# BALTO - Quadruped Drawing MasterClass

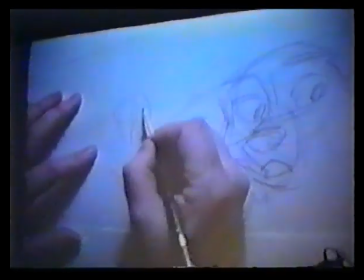It's a very vertical thing here, and often the eyes go back, especially on these wolves, they go back, like this.
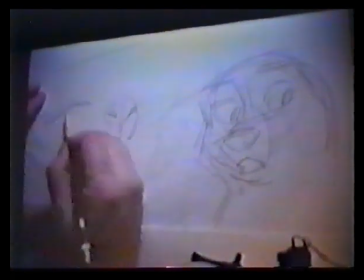And you have from the side, you have a very sloped looking here, type of thing, and there's no. You just have to. What we're doing is we're pushing it to try to get expression,
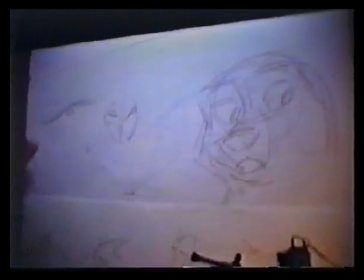and change of shape, which is the critical thing. We want to make sure that we can show change of shape to indicate
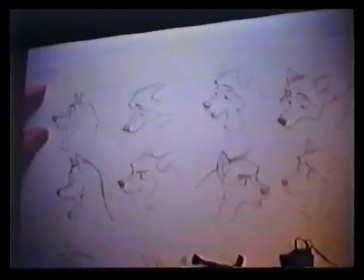expression. And again, here, the eyebrows are becoming more and more really important element of what his, and maybe also because of the fact that we've been talking so much about, or everybody's been talking about using Michael J. Fox, and you can't help but agree that when you look at his movies, that all he's doing is always like, his eyebrows are down, he's always a victim of the surroundings, and he's, what the hell's going on? What am I doing? What is this? Are you kidding, Doc? That kind of thing. And so you have this look, and if they do succeed in convincing Michael J. Fox to do this, I think that'll be a critical part. I think if we got into another character, and I think that goes with all the characters that you get in, and especially in the face, I think as the dog, and physically, we've definitely got a more boyish dog here,
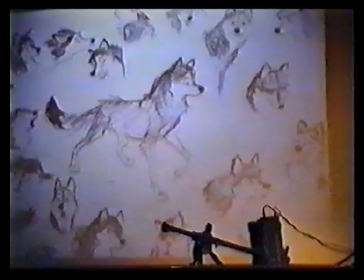a younger one than we were looking at before.
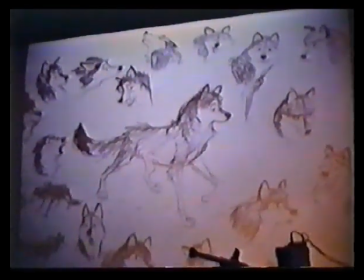But as you get into a characteristic, if they pick somebody else, I mean, inevitably you'd have to sort of rethink your character and make changes through it, which puts us in a difficult situation in terms of character design,
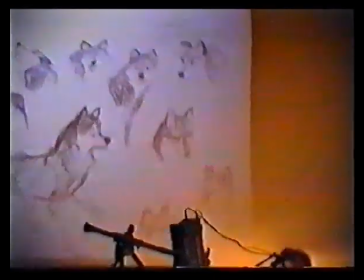which is why I'm not really that worried about drawing things that aren't going to be exactly that way, because the shapes are going to still be there. But we're at a handicap when you don't have a voice, because you're going to make changes, as well as through the boards. They're probably going to make changes as they get into how he delivers the line. Last, I want to talk about something that we had problems with in last picture and here too.
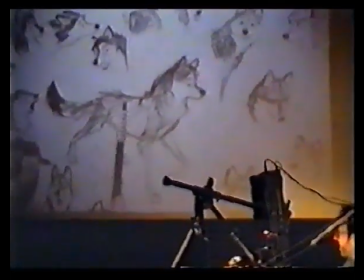This is, if you notice when you look at this rough, if you look at this hair, it has a really nice sort of spontaneity to it.
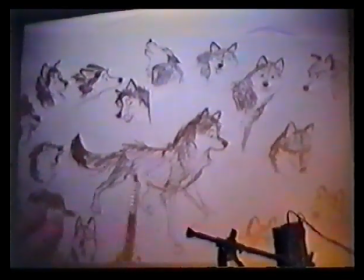Bill Call used to get that in his roughs and so forth, in the way that you deal with the fur. It's just got a really nice looseness, and somehow it has a sense of grouping, contrast. You have, nice short, long, sticking out amongst a lower group, and out like this.
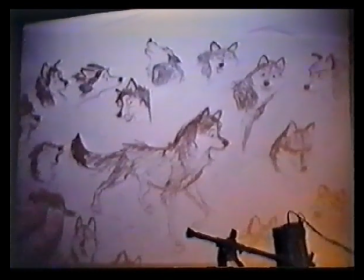And there's ways that you can do fur, like hair, so that it doesn't look like a banana or it doesn't look like a spike. Like there's nothing worse than getting these spike effects. But you really have to start to treat it
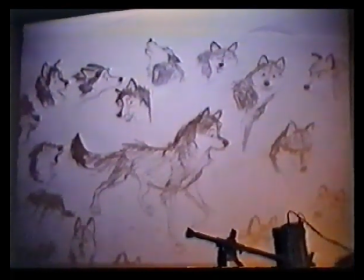in a sort of a subconscious way, but consciously thinking about how the groupings are.
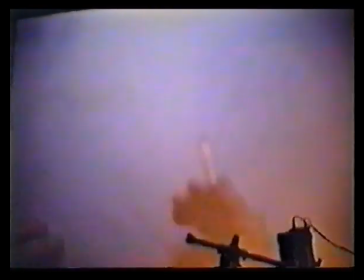Now, a lot of the worst effects that you can see is when you get into a shape that is just, everything is even like this, or something like that.
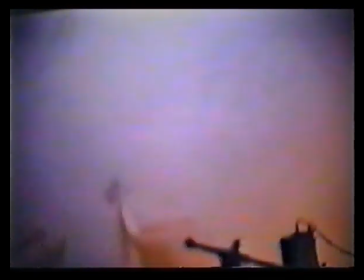Even that's got contrast to it.
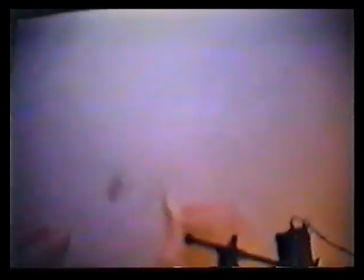But and then the worst case scenario is Don Bluth, where you actually have this sort of bananas going around, which is interesting.
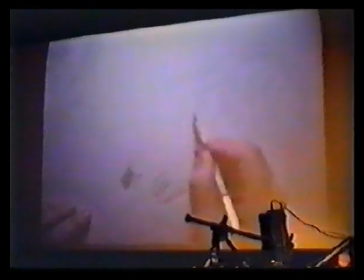But the best situation you can get to, which is actually, they started working with that, is where you actually have a shape that you're working with, and you can even use the Pinocchio shape,
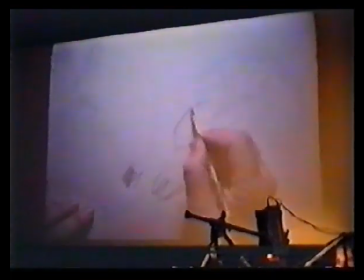that you actually have a mass of hair, and then you try to create a sense of gravity, for instance. You start to maybe create that there's a weight on top, and then you start to break up into the shape so that you actually have a little bit of variety.
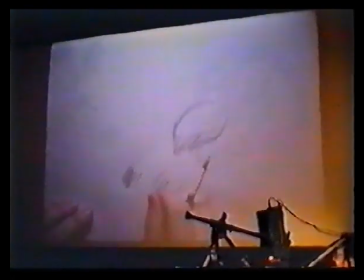Trying to keep it loose so that you actually have something that has a density to it.
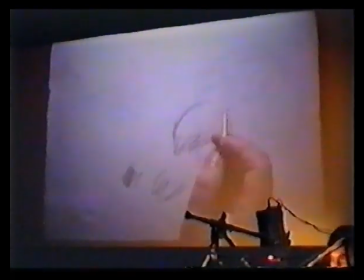And since we're going to be trying to work with the dog
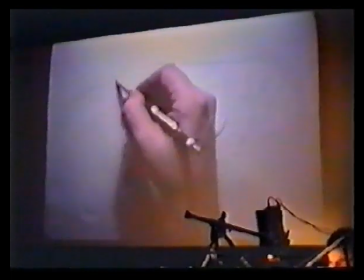to have a characteristic that wolves have, which is this sort of funny shape underneath
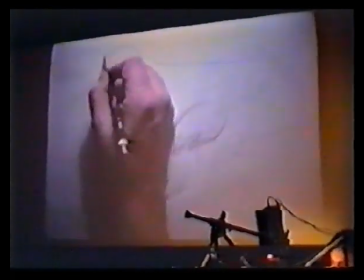the neck.
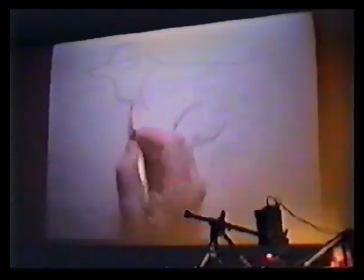We want to be careful that it doesn't. We want to be careful that we understand that this is, in fact, that the neck is going well inside here.
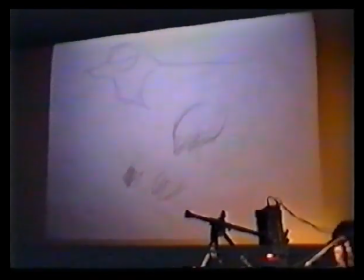It's like when you see a wet cat. I mean, you're really amazed how the structure is, how incredibly
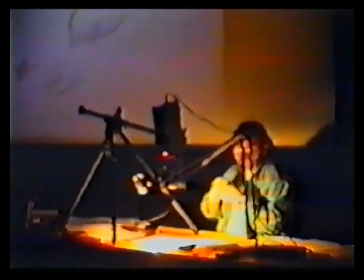tight the structure of a cat is, and this fur is just, giving it a completely different illusion.
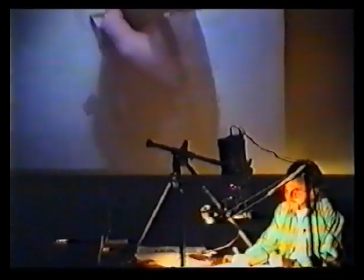So, and we also want to think in terms of what is the direction of the flow of the hair. So we want to make sure that we're defining the direction.
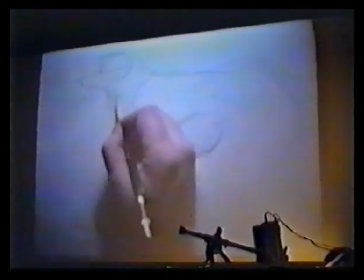So how far you cut into the fur at certain points is going to really give the audience a definition of, well, what is this?
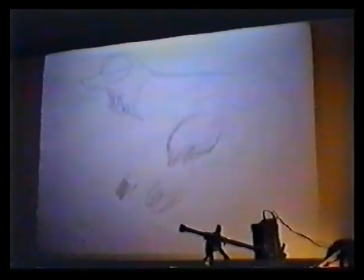This is a scraggly, long clump of fur at the bottom, as well as here, we're defining the scapula.
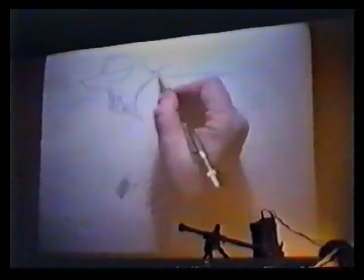We're saying that this is going to be sort of almost like a. But you see what I'm doing?
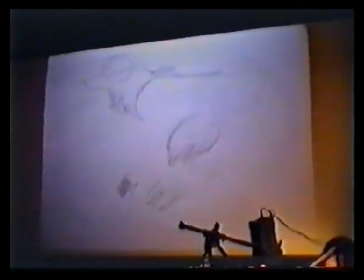I'm almost winging it. There's almost not a rule, because it's sort of something that there is a rule that it has to be appealing to look at,
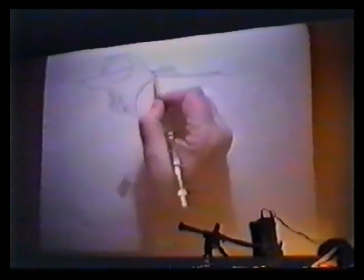and it has to suggest that it's connected to somewhere, and that there's a grouping,
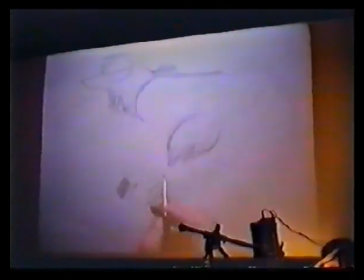and there's certain breaking points there. And so it's a very good experiment to sort of do this, to sort of play with things, try to create some kind of, curves or things that will give you groupings, and then as you get into the tightening the drawing, to try to create
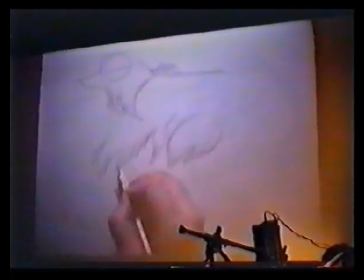variations, avoiding the point, so that it doesn't become so clumpy that when they paint it,
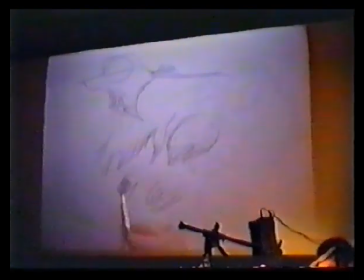it looks like that, but at the same time, not spiky, so that you're getting into this situation.
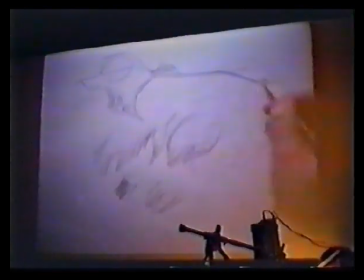The tail, also, as we get into that, will be bending down. I think, and this is also suggested by Carlos,
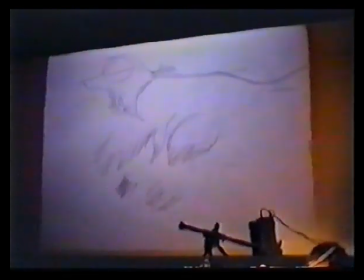is that I think we're going to, like a wolf, we're going to be taking this off the paper.
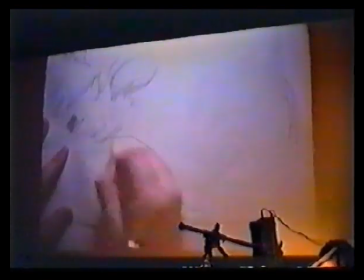We're going to be taking the tail from the hind quarter, for instance, here, and we're going to be probably.
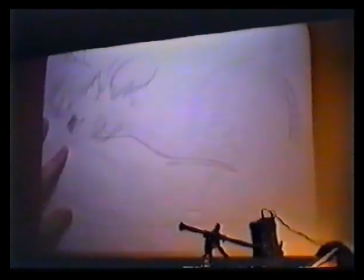You have to always imagine that the tail is of course, without the fur, is a certain length as it gets into the hind quarter.
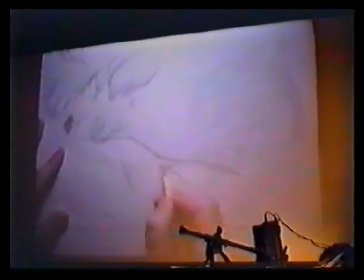I mean, it's back in here like this. and that this fur is growing and hanging down into that sort of way, into the direction of the tail itself. Now, as you start to get into that, you start, as I just did that, I start to see groupings.
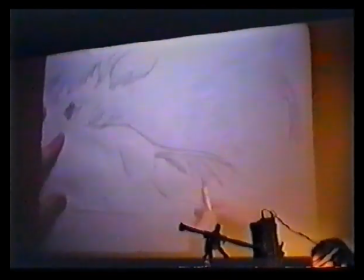I might have a few loose ones here. I can pull these together. I can grab this together to create a contrast and maybe keep this long and then break it up in here.
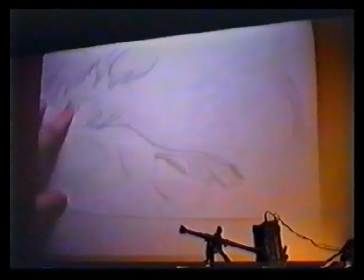But if you got a shot where your tail is going to be, I mean, it's going to be obvious, it's going to be sticking out like like a massive area.
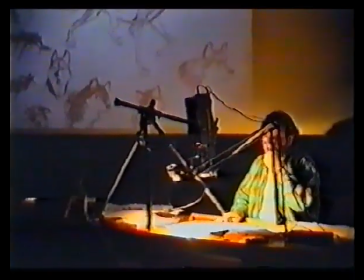So, I mean, if you're not careful, that thing can be distracting in either the movement or in the way that you design the shape of the tail.
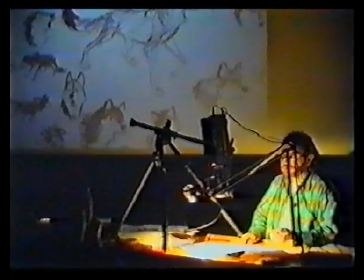And All Dogs Go to Heaven is a classic example of this bizarre thing sticking out his ass.
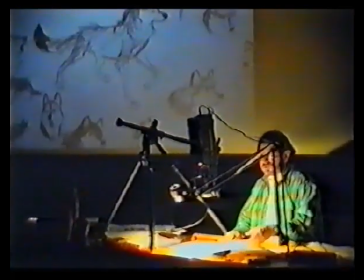Sometimes going like this or back or flipping and going into these weird shapes and not necessarily in connection with the thought process of the character.
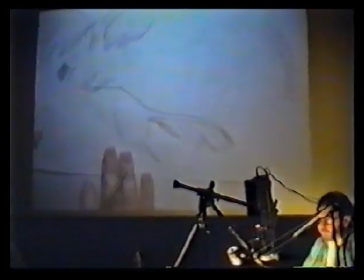The same thing happens, of course,
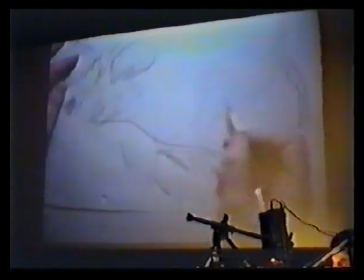again, you got the emotional element because you have, this thing the thing can move back, it can come back forward at you and so forth.
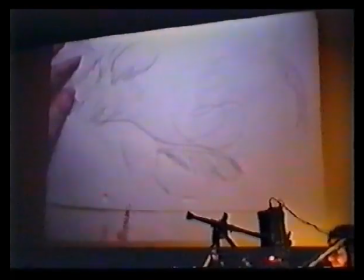So you've got a lot of possibilities here for expression, as well as, for me personally, I think that if there's a wolf dog, he's not a delicate thing. He's not been taken care of by any owners. He's probably fairly scraggly.
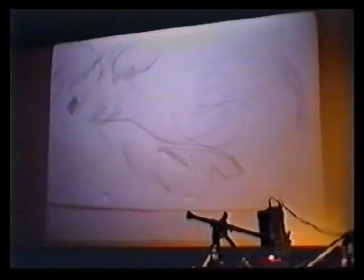So I would think that, if you can break it up a little bit and make it sort of dirty or something, it would give it a personality that would be. But thinking in terms that that there is a weight process here, that the fur is actually,
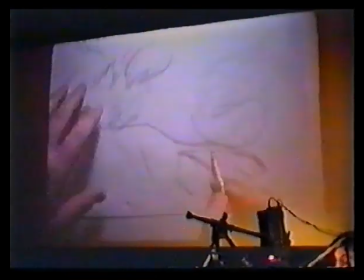coming from this thing, and even growing on top, for instance, you can have a fur coming down on either side
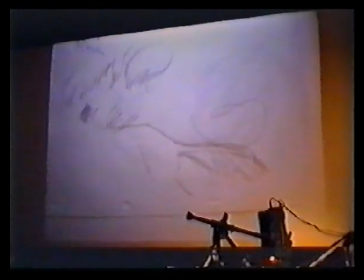from this sort of, hose-looking thing.